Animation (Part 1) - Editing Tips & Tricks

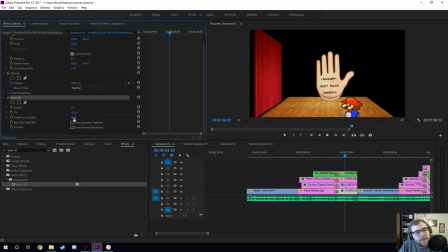[12:16]
And the only reason I did that a little bit here was so that Premiere gets like overloaded if you do way too much 3D perspective change, and it might just be my computer. I probably just need more CPU or RAM or whatever.
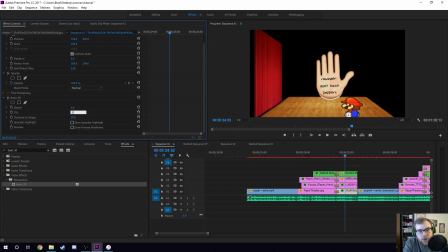[12:29]
But anyway, I wanted to tilt it, because just so you see what it looks like with zero tilt, this is the original picture I grabbed.
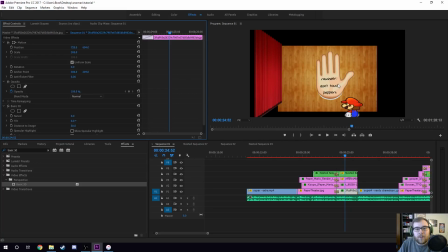[12:37]
It's just a picture of the ground like that. Now, obviously I needed it to be a perspective, but this whole section is talking about 3D view.
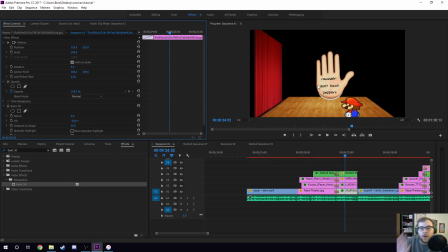[12:46]
So I tilted it -72 so that it goes back, and so it's at an angle. Now, if I did it any more, for example, if I did -90, Premiere does not load it. And again, this is why I was saying it gets overloaded. It's not able to render out what that looks like.
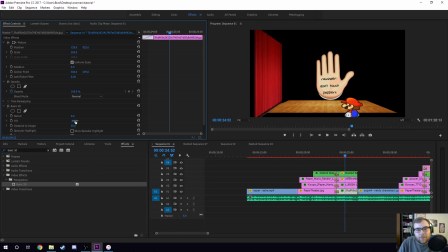[13:06]
Oh, actually, that's not true. In this case, -90 would be completely invisible. So because it's like totally flat, right? But -80, you can see it a little bit. So again, if I change it, so like -40, you know, it's just changing the angle.
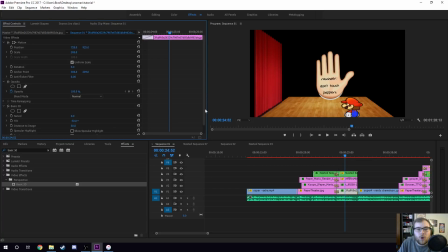[13:21]
But whatever I said, -72 is what I thought would be a good enough angle of what I wanted. And then I basically had to do the same thing with the curtain, but I did swivel instead of tilt. So tilt is the, let's see if I can get this right, x-axis, and swivel is the y-axis, right?
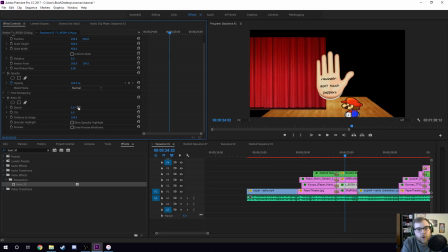[13:37]
So again, if I made this 0, the original curtain image just looks like this. So all of these were flat images when I originally had them. It's just a flat curtain and a flat ground. And all I did was change the perspective on them so that you see them from a different angle.
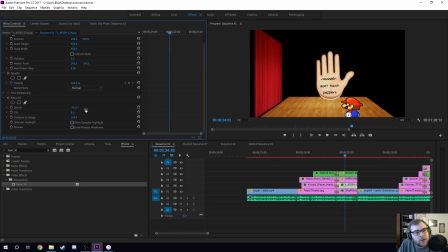[13:54]
So this one's a little bit higher percentage, -76, but I tried to just line them up the best I could. Now, part of me wishes, you know, yeah, I could make it wider, like if I did the 600, but it just kind of messes with the perspective. This was essentially the best I could do.
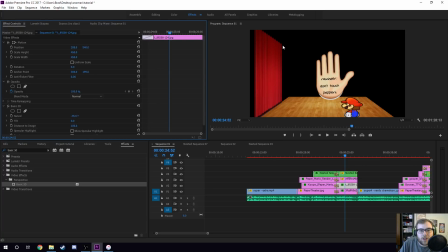[14:12]
It doesn't look perfect. Like I said, I wished like maybe the curtain could extend further out here, and it could be flush here, but I kind of just did the best I could within Premiere's limitations. But I essentially tried to make them 3D and from a different perspective that, based on this picture of Mario, which that's what this is, by the way, this is our Mario guy.
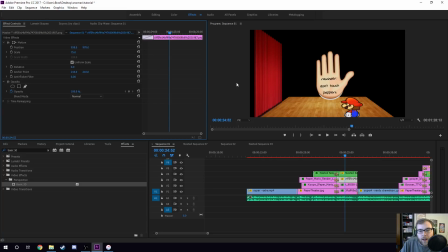[14:34]
That's just an angle perspective I grabbed from online. That's a backward picture from Thousand Year Door. pretty sure it's Thousand Year Door. Maybe it's Super, but I'm pretty positive it's Thousand Year Door. But just when Mario's facing away from the camera, there's just a picture of him that looks like that. So I just grabbed that angle already.
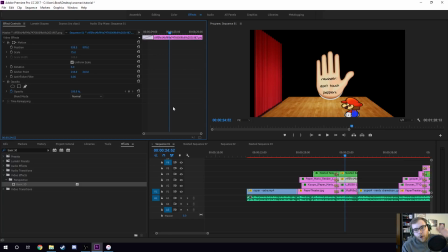[14:51]
So you can see that this is from behind Mario's head. It's sort of a third-person perspective, right? So I faded into this. I said, okay, and then it goes into here. And I talked about in the video about how if you change perspectives, maybe this fist enemy opens his hand and it'll show you, you know, a hint.
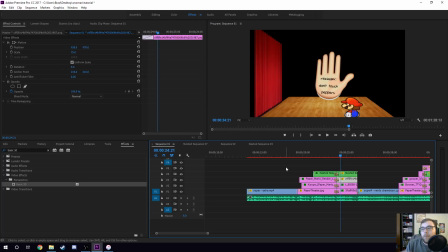[15:10]
Oh, don't touch peppers. Oh, okay, so if I use like a pepper item, or, you know, if one of my party members had a hot, spicy attack or something, you know, this is all example theoretical, but just to show that,
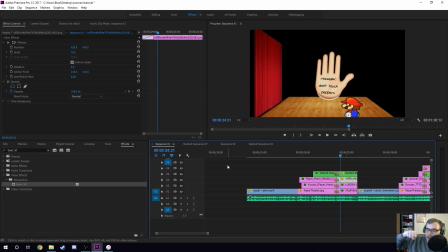[15:24]
like, if the hand was like this, and you can't see into the hand, or even if the hand, you know, is like this, right? So like the hand's from this angle, so it's like change the perspective so you can see what's written on his hand. That's all I was trying to get across. But again, I did a nested sequence here, and same thing, it's just the open hand,
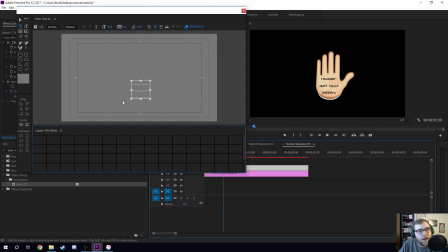[15:42]
and then this is just a title of text that I have that's just reminder, don't touch peppers, and I just made it a scribble font,
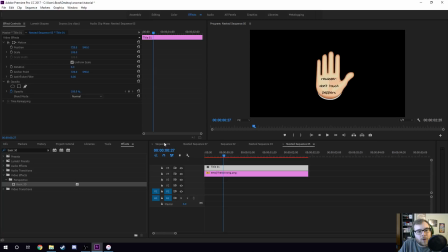[15:50]
so it's like written on his hand, right? So that's a nested sequence, again, those things together.
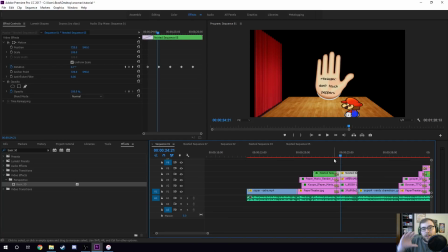[15:55]
And again, the reason you want to do that is so that you don't have to animate them both separately. Now they're just one object, so when they rotate together. And this, I did the exact same animation as Mario and Koops in the previous frame, 30 frames of 3% -3, 3% -3.
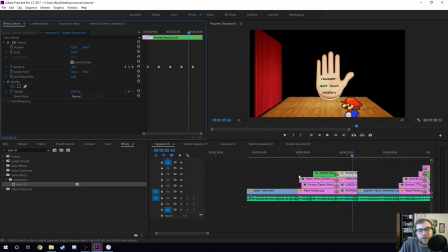[16:12]
Again, just to give it a little bit of animation, a little bit of you know, movement. But I didn't move Mario in this one. From this angle, it would have looked weird.